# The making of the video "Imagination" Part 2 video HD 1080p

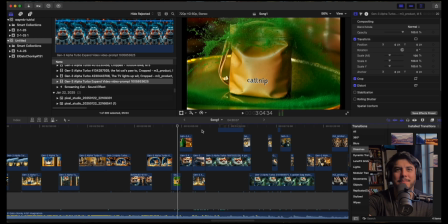He's like one catnip coming right up, right? And I didn't want to say catnip. I wanted to have a special.
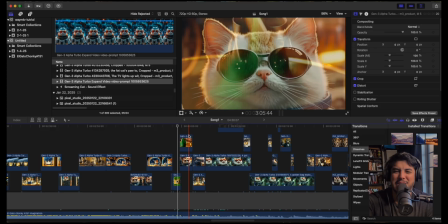I mean, AI did it weird, but I was like, you know what? Maybe it's just a brand. Cat with a double T. Catnip.
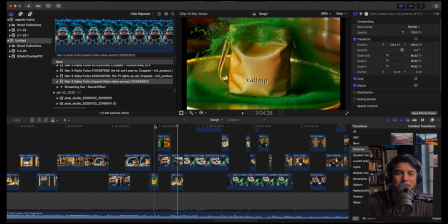So, okay. And I was like, okay. And so I prompted for a bag to fall with like having green stuff, green catnip, whatever, flying out, just to make it look more delicious or something.
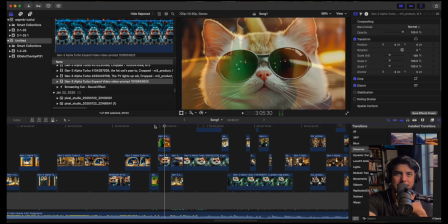I don't know. I'm not a cat. Just a cat there, and Chunky's like, yeah, looking at
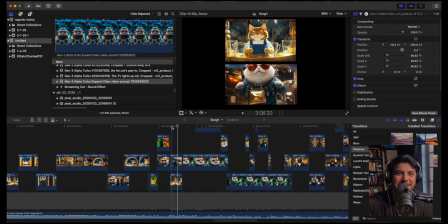it. So I giggled at this one because, again, when I was prompting for bartender cat, just excited or with I forgot what I put. I got this weird prompt, and I'm trying to see maybe it's around here, but that happy cat.
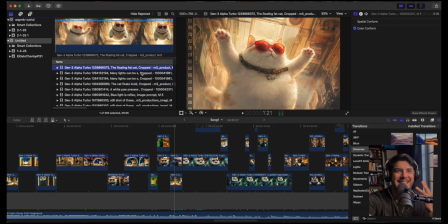I was like, what can I use this for? And I saved it there, and I was like, maybe I could use it at some point, right?
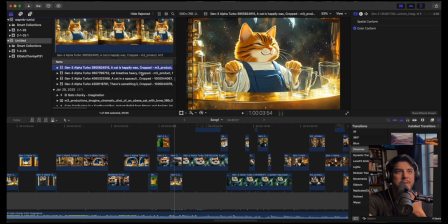There's a lot of weird ones. Let me see. Oh, here's another one I did not use. See, here's where those, I think those are. Oh, here I put, because I had put cat nods his head.
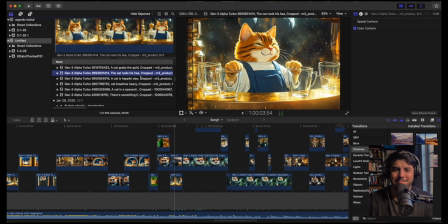He's like, right? But it gave me other weird stuff, so he just, instead of giving me a nod, he just like, right, pulling up his cup, whatever. And here, I forgot what I put was happily.
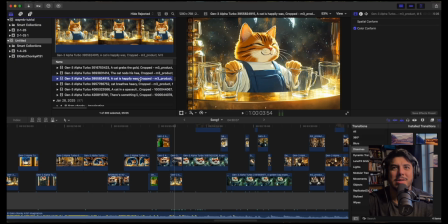I forgot. This the cat was happily was, I forgot, bartending or something like that. And then what did he do here? So I was like, what can I do with this weird shot? I'm like, whatever. And I saved it because I was like, maybe they'll come into use for something, right?
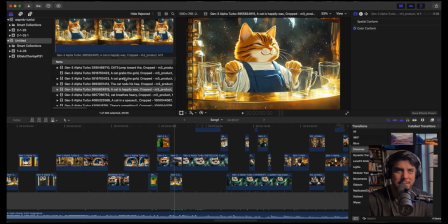This is where those weird shots like have I keep them there, and I hope that at some point I can make some use out of them by either cropping it or just showing part of it. But whatever, I saved it, so just so you guys know, because it's gonna come into effect in the future.
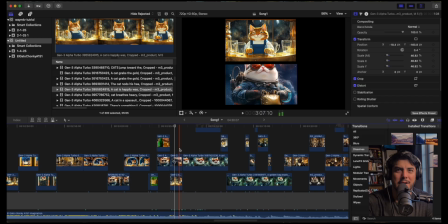And here, like if you see Chunky here, he's happy with his bag. Oh wait. Let's talk about this cat. This cat up here. This cat, I was like, man, what can I do with this cat? With a cup. No bartender does that, but I guess that's where the comedy is, right? Because it's weird. So let's see.
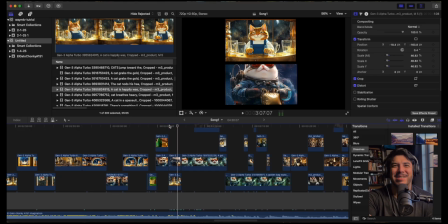Clip, clip, clip, clip, clip. I was like, okay, well, whatever. The cat's happy. He's grabbing the cups like this, right? Because I guess AI doesn't know how to tell a cat, because I guess cats have small fingers, so it was like small paws, and they can't grab cups.
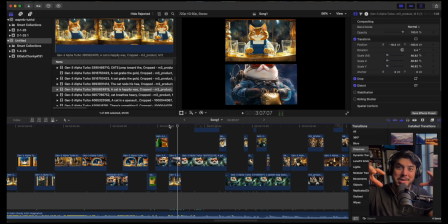So I guess it's like, well, we'll just do it like this, because that's AI, and that's AI logic. Anyway, so and then I wanted to do Chunky. I had several takes of Chunky grabbing a bag, like, yeah.
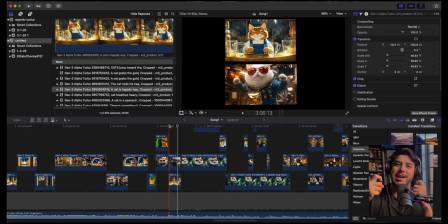So in order for people not to notice, like the bag hanging onto his chest, I just wanted him to grab it, like, yeah, just with excitement. And I did it fast, so that way people wouldn't notice. And it kind of worked.
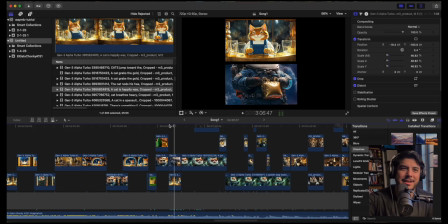Looks like a kid that just got his trick or treat, right? And up here, tap, tap, tap, tap, tap, tap, tap, tap, tap. The little tap tap. I was like, maybe it's kind of cute if I add little glass sounds to it, which I did.
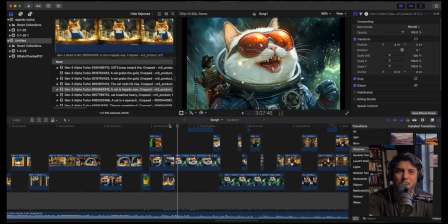And it works. And then I think I put something about the cat being excited that he got a bag of green with green powder around him, and he's smiling and he's excited.
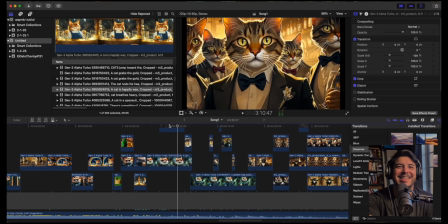So here.
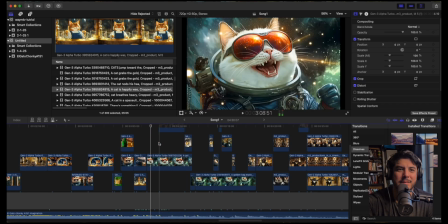Okay, so cat.
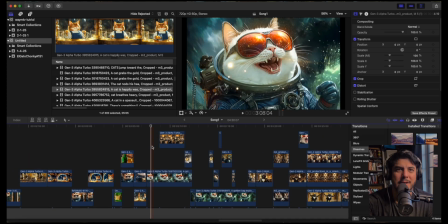Okay, so the cat here, he's excited. I had a bunch of weird prompts. And I was like, okay, what can I do with this cat? He's so excited. He's if you see him here.
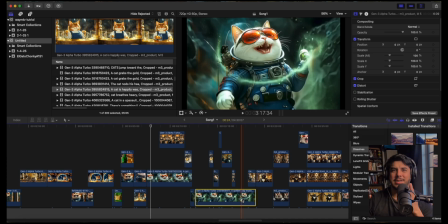And obviously there's a lot of weird errors, a lot of weird things that don't come out perfect. His face came out great, and he's holding the green stuff. It's like, yeah, the power is mine, but it's just really catnip, right?
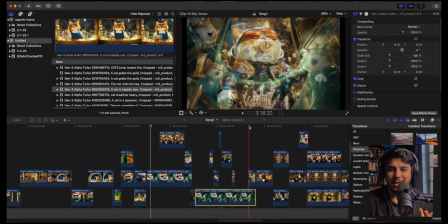And so, since catnip, I guess if you've ever seen a cat use catnip, they're like, right? They get crazy and they rub themselves all over it. And I was like, how can I be weird with that? Like, I'm like, how do I end this, right? So maybe it was a cheap cop out. I don't know. But I
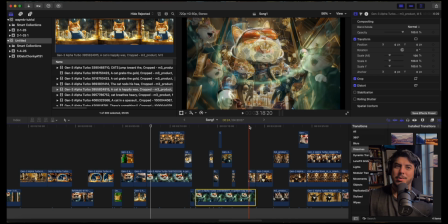got catnip. He got excited. There's green stuff going around him, which is supposed to be the catnip, or space catnip.
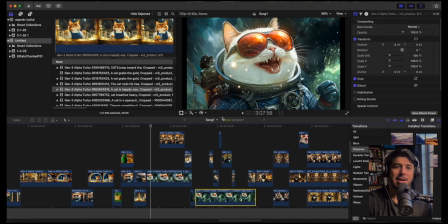I don't even know how catnip looks like. I know it's green. Okay, well, whatever.
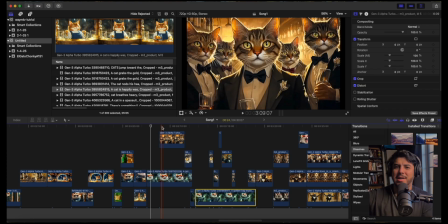And so I have other cats like Fancy's like, oh, he has the catnip and it looks really good, and I want it, right? So if you see the video,
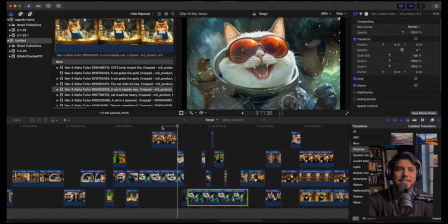it's like, wait, if you see this, it's like,
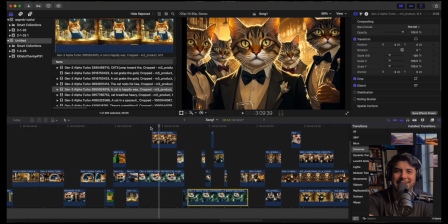I was like, how can I make this like look like cats really want it, like, right? So I have some small purring sound effects, and then I have like weird voices, like, I don't know if it's German or not. He's like, I want that so bad, right?
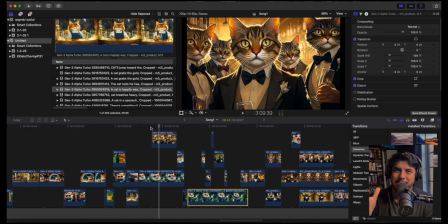And I did that, and I was like, okay, it's weird. I like it. It reminds you of Kung Pao. That's my kind of humor. And so we did that.
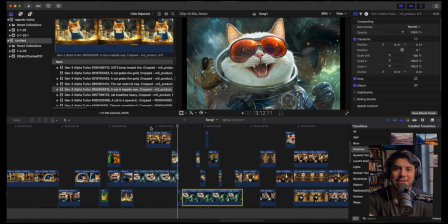And I was like, okay, how can I have other cats just looking at him kind of like with envy, like, I want that, right? How would that
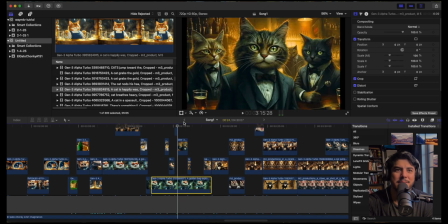weird cat singing.
Give me the catnip, please.
I have a bunch of voices.
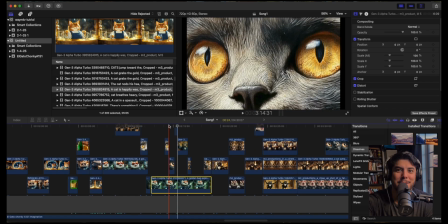Maybe I'll go for him.
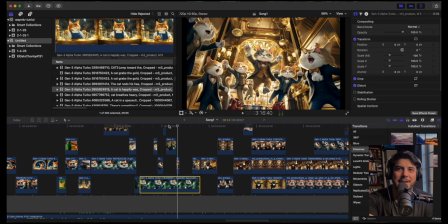So I so this video, I want to put I think the prompt was cats in fancy suits jumping towards a screen, but instead the way this looked in reality was more like cats doing a musical number,
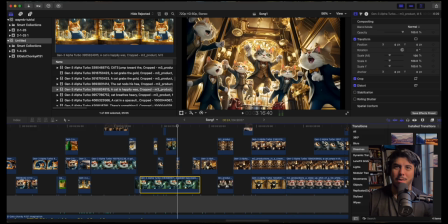which I was like, no, that's not what I want. I don't want them to do a fancy musical number. I want them to look like they're aggressively jumping at the screen because that's what they want, like ravenous, like right, whatever. Okay.
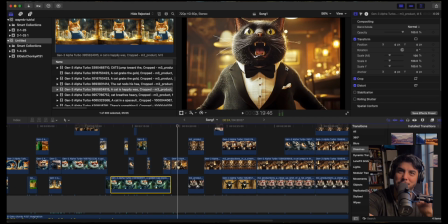And I was like, okay, I like the way this one looks, but so at first I was like, okay, he looks cool. He looks like he wants it. And this is where I go. I'm like, man, but something about this cat that I hate. I don't know what it is.
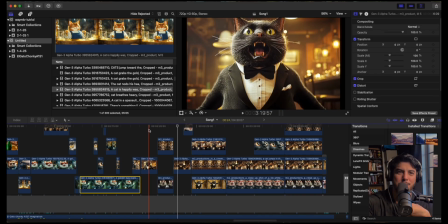Okay, it was this one, but because this one I thought looked cool, but look at his face.
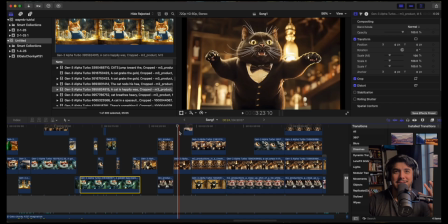His face just looks dumb. It's like if you had somebody just coming at you, like, I'm like, I hate this guy the way he looks like. So I decided to give him a stupid voice, like just because I hate him.
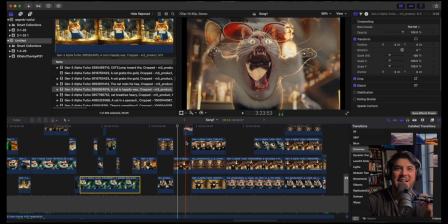Look at it. Look at his face, like, and then that and his face gets even weirder, which is probably the reason.
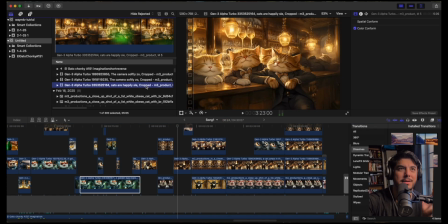Let me find it for you, just so you know what I'm talking about. No, that one's cool.
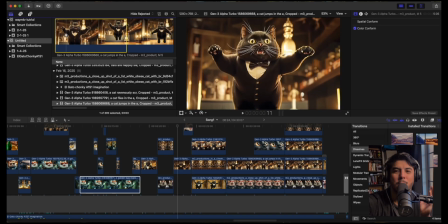Look, it's because this whole thing. Look, so this is one of those examples that I mean by I had to crop out certain sections.
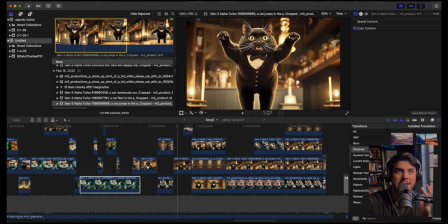So if you see, okay, up to there, it looks okay. And then once you go here, his legs don't make sense. His anatomy is like weird. So then I had to crop it so that way it just looked like his face.
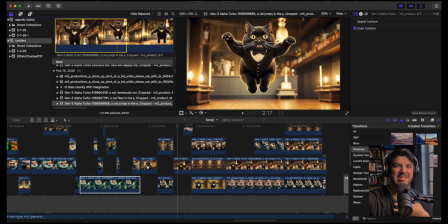And the background's just moving. Ugh. His face just like I'm going to eat you, but like, and I'm trying to choose my words carefully in a weird way.
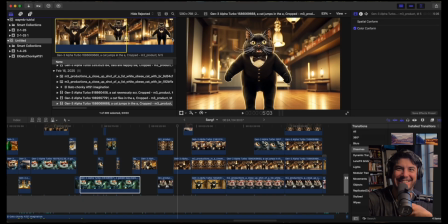So ugly.